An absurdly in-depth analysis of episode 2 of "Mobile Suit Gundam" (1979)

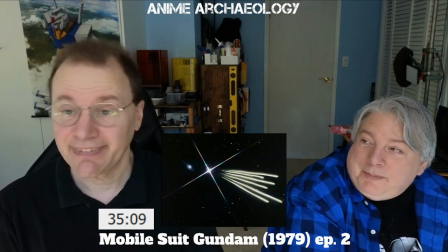Yeah, that's true. So sides might be fair game. I mean, Earth is for the Zeons.
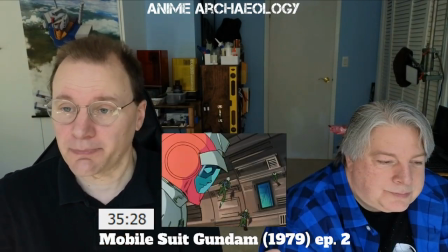Yeah, you're right. Also, I just got to call out, like, good job adding the shadows.
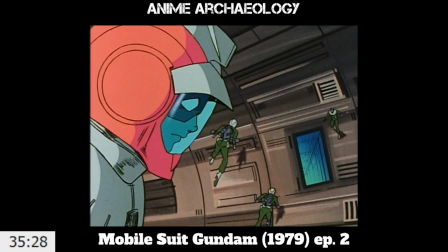Yes. I think they had to really think through that. And you can't see this, but, like, the background is actually rotating. And so they made sure everything was in the right spot for that.
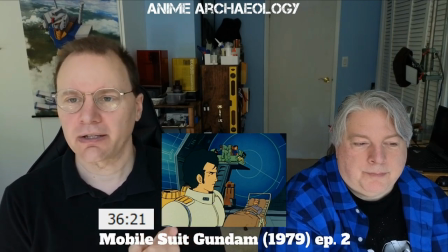It's interesting here how I think Bright is so unsure of himself.
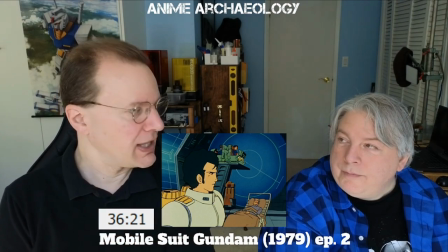he's got this whiplash between Amaro suddenly being in the Gundam the captain being like well we got we got to use him suddenly
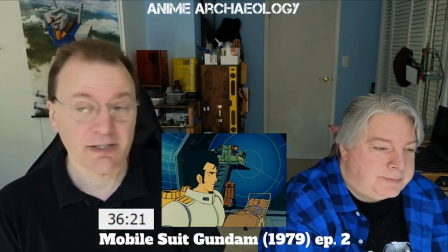Bright is you know is like okay Amaro what do you think we should do yeah it's very uncharacteristic for his personality but I think it is because this is such
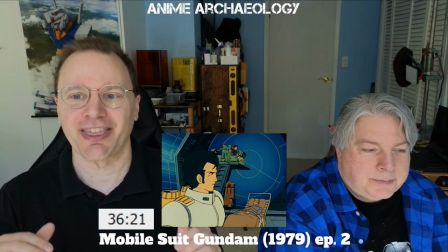he he doesn't deal too well with like this kind of ambiguity well
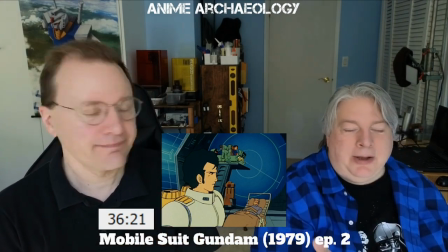you know he's 19 he's just can't come out of probably officer candidate school
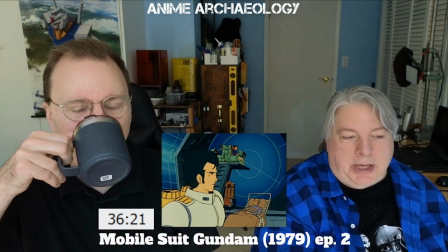which means that um he's probably got like this stuff like his his back
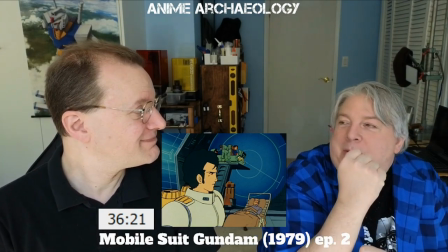is probably nothing but like metal because he can't bend because that's what he's
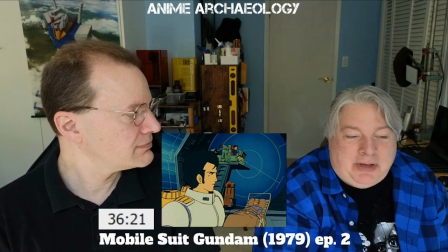been trained to do so he's sitting there and he's recognizing that the captain is just like well don't have a choice we've had child soldiers
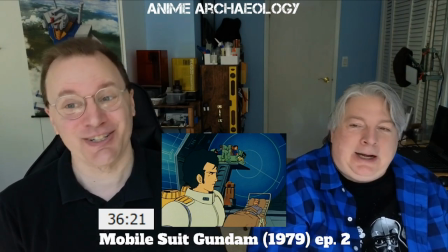before and bright's probably going uh he's talking about me and you know and and so he's just like okay well you know we just got to deal with
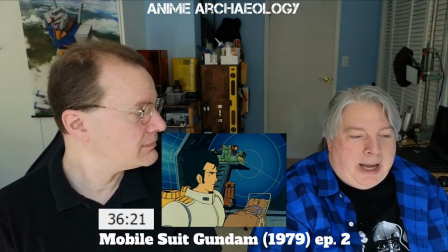the situation here. So this is, I think, the first moment that Bright actually acts on his own initiative.
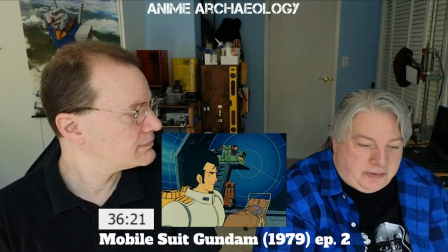And it's just like, well, I don't know what to do. The captain seems to think that this is a good idea or, you know, the only idea that we have.
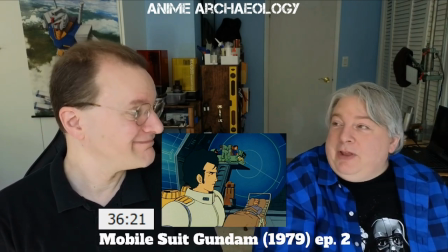So, all right, Mr. Gundam Pilot, since you're doing the thing, what is it that you think we should be doing?
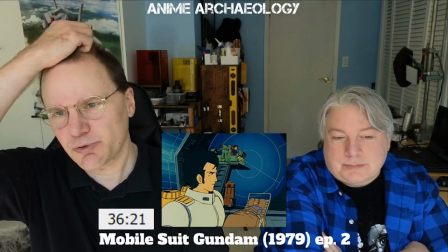Yeah, yeah. It is slightly odd.
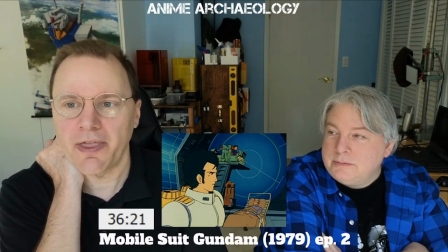I'm surprised that they added that moment for Bright here, given what they, that they're trying to establish that he's very much, as you point out, you know, straight.
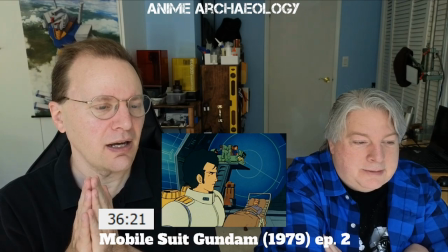Yeah. And that it would be easy for them to not include that.
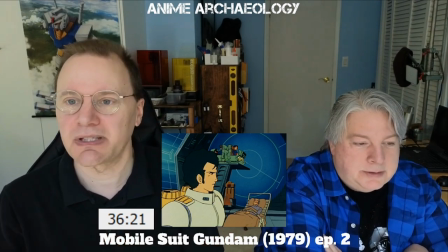And I wonder if they're kind of trying to soften him a little bit to show that there is that side to him still. Like, what is Tomino trying to tell us here, right?
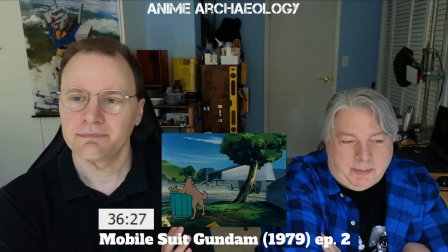Yeah. You know, like, all this massive upheaval and all this stuff,
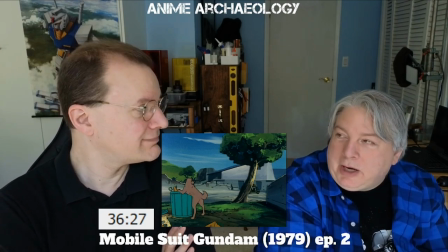And, of course, you know, you can't bring your pets with you, you know, that kind of thing, obviously. But that doesn't seem like the message.
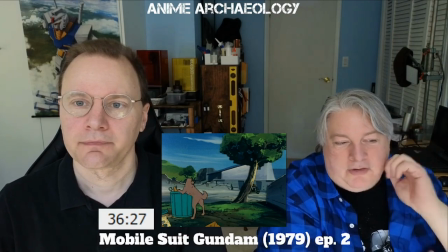The message here is that I'm trying to figure that out, where the dog is rooting through the trash trying to eat.
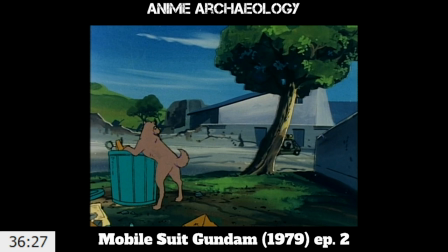There's nobody. Is this him trying to say there is nobody left on the side? I think to an extent.
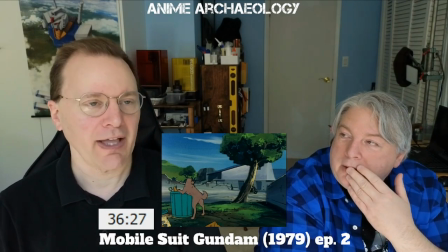I think there's also a certain amount of melancholy to the fact that, you know, even with everybody gone, life goes on in a sense.
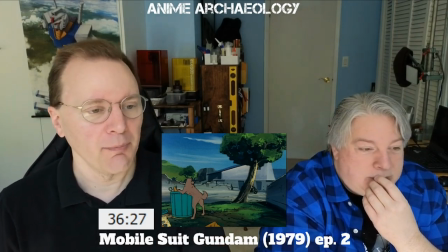And there are all these kind of creatures that are going to kind of do whatever they do. Yeah. whether they survive or not like let's be honest or maybe that's what that's
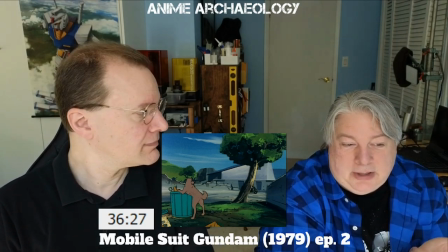the analogy i was trying to say is that we're justifying
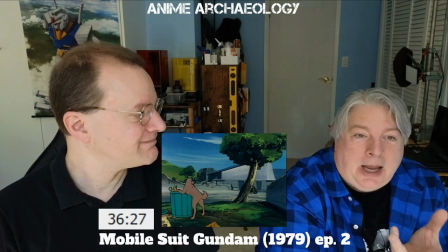putting amuro in a position to kill other people at the age of 15 and having putting bright in a position who's 19 barely an adult in a position
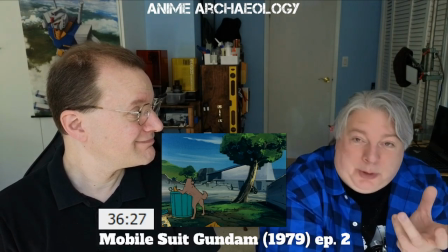of having to make what's going to eventually be really crappy orders and that he's gonna have to carry out
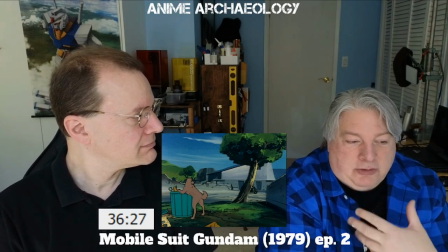and and just but you know this is you know a justification because the dog he's not going to get fed on his own he's going to have to fend for himself so maybe this
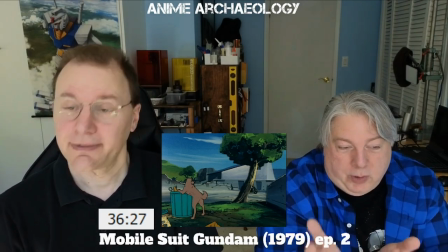is oh yeah you know an analogy between you know what's going on on white base and you know the side that's just going hey
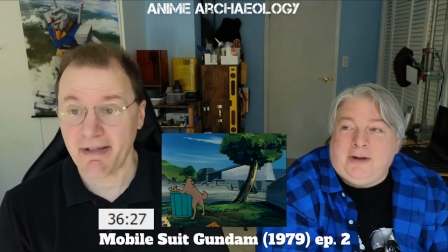if you want to live you got to do some stuff yeah no you know i i think you're absolutely right that that is that that makes a lot of
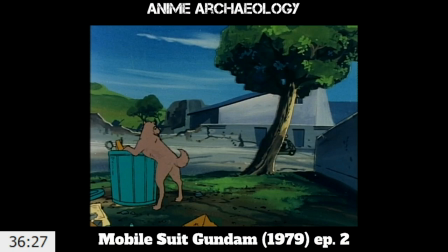sense is the message that you know um you got to do what you got to do. That's cool.
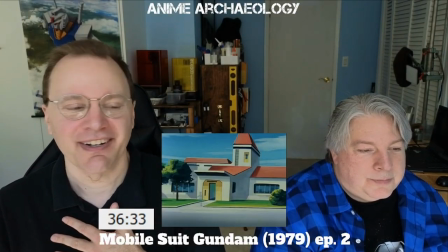And this lovely moment, and it's making me a little verklempt here, where you see kind of the shadow of Frau going about her day.
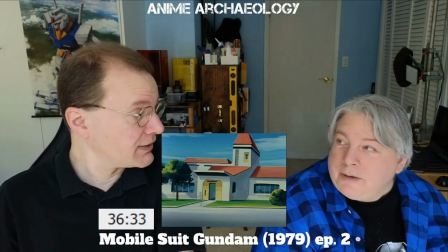And this was today, to be clear. Right. These memories are like of this morning. Yes.
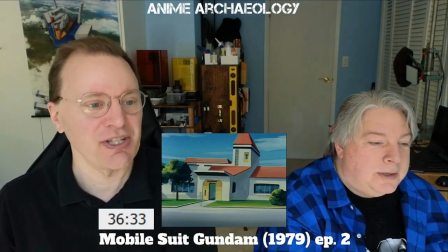A couple hours ago, maybe, where she's leaving her house, going over to Amaro's.
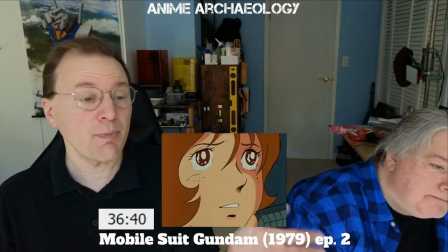Like, how much has changed? and it should be pointed out what does Frau do?
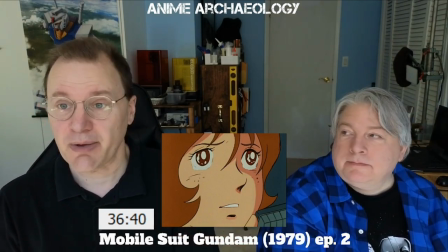Tears come to her eyes.